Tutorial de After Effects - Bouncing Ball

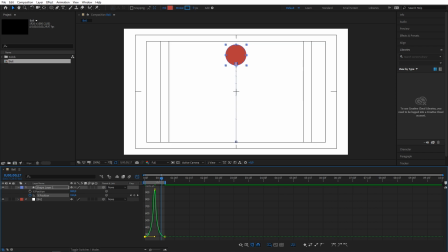3:41 esses keyframes de baixo são justamente os keyframes que a bola está em cima então a gente puxando esses handles para dentro a gente está fazendo com que a animação da bola quando ela está lá em cima ela dure mais tempo a gente está desacelerando a bola em cima,
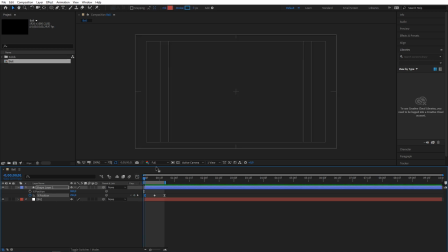4:00 parece bem mais suave agora Certo, agora que a gente já resolveu a posição A gente vai mexer na escala Pra dar uma gracinha a mais na animação
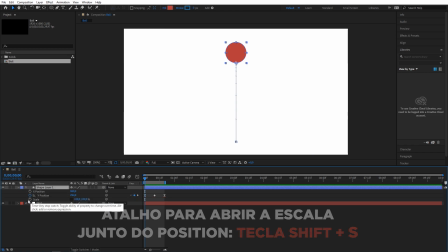4:10 Põe o primeiro frame aqui na escala 100% Lembrar de retirar ali o cadeadinho das escalas Pra conseguir mover livremente os dois parâmetros
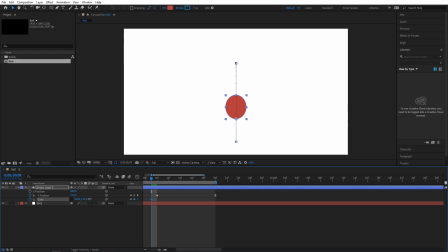4:21 Faltando um frame pra chegar na metade da animação Que a metade é o impacto, né? A gente vai esticar a bola pra fazer o movimento dela descendo Como é um movimento rápido Ela vai dar uma esticada pra cima No momento do impacto a gente achata Ela estica pros lados Não se preocupe,
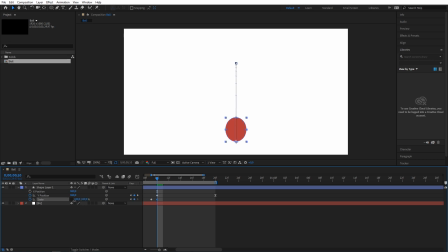4:38 pode dar uma exagerada aqui Nessa parte Porque essa é a intenção Acho que 75 aqui vai ficar bom Aí aqui a gente estica até um 145
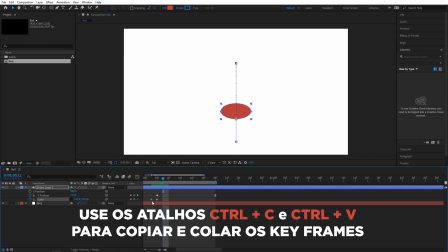4:55 Pulando mais um frame A gente só Copia esse aqui pra cá Porque ela vai tá fazendo basicamente o mesmo movimento de subir.
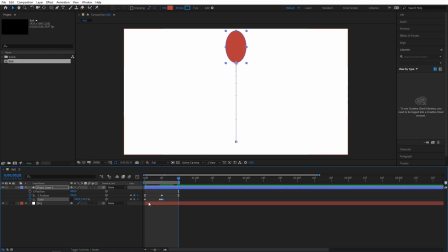5:07 Beleza, aí no final você repete o primeiro frame. Vamos dar um preview pra ver como é que fica. Pode ver que a animação tá meio dura, tá esquisito de ver. Então o que é que a gente pode fazer pra melhorar isso? A gente pode selecionar todos os keyframes, segurar F9.
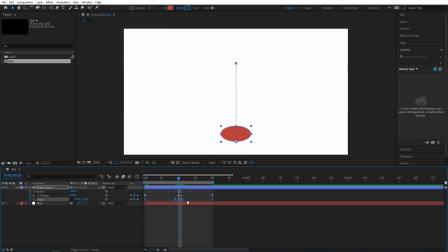5:29 Também acho que cabe um frame na hora que ela tá subindo pra dar uma achatada, como se ela estivesse sofrendo resistência do ar. Aqui faltando mais ou menos 4 frames Pro final da animação a gente coloca esse keyframe Pra dar uma achatada
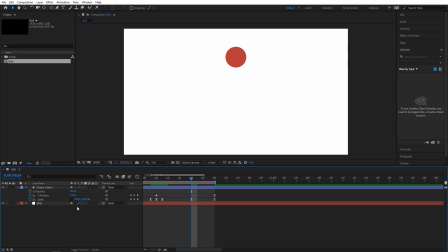5:47 nela E é muito importante quem tá começando Tentar criar esse senso em você Pra saber quando a tua animação tá boa e quando não
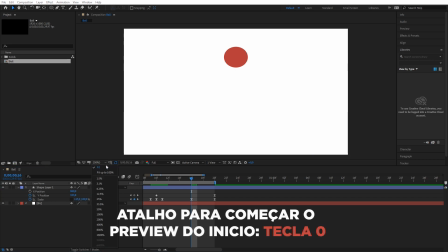5:55 Vamos dar uma olhada como é que fica
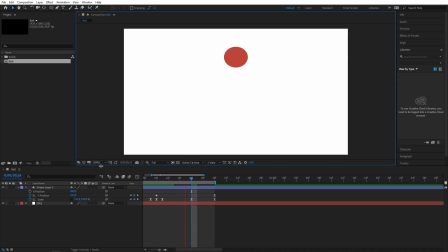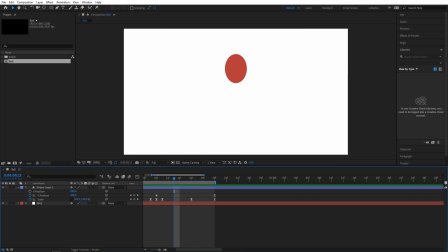6:10 Bom, no mais é isso É um exercício bem simples, como eu disse no começo A gente conseguiu chegar num resultado bem legal aqui Não esqueça de seguir o canal
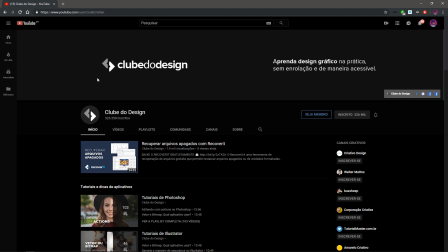6:17 do Clube do Design Pra ver mais tutoriais Lá você encontra não só tutoriais de After e de Motion,
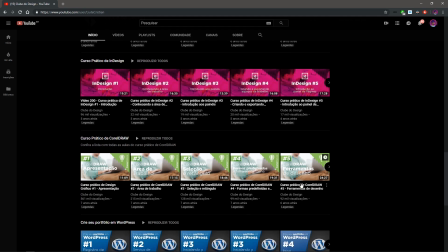6:22 mas como de Photoshop, Illustrator, Corel Draw. E manda aí pra gente seu exercício de Bouncing Ball.
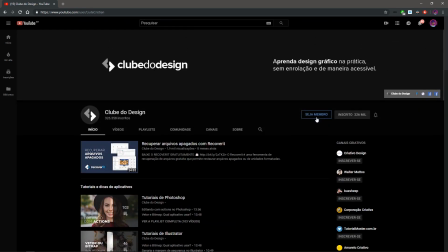6:28 Valeu e até a próxima.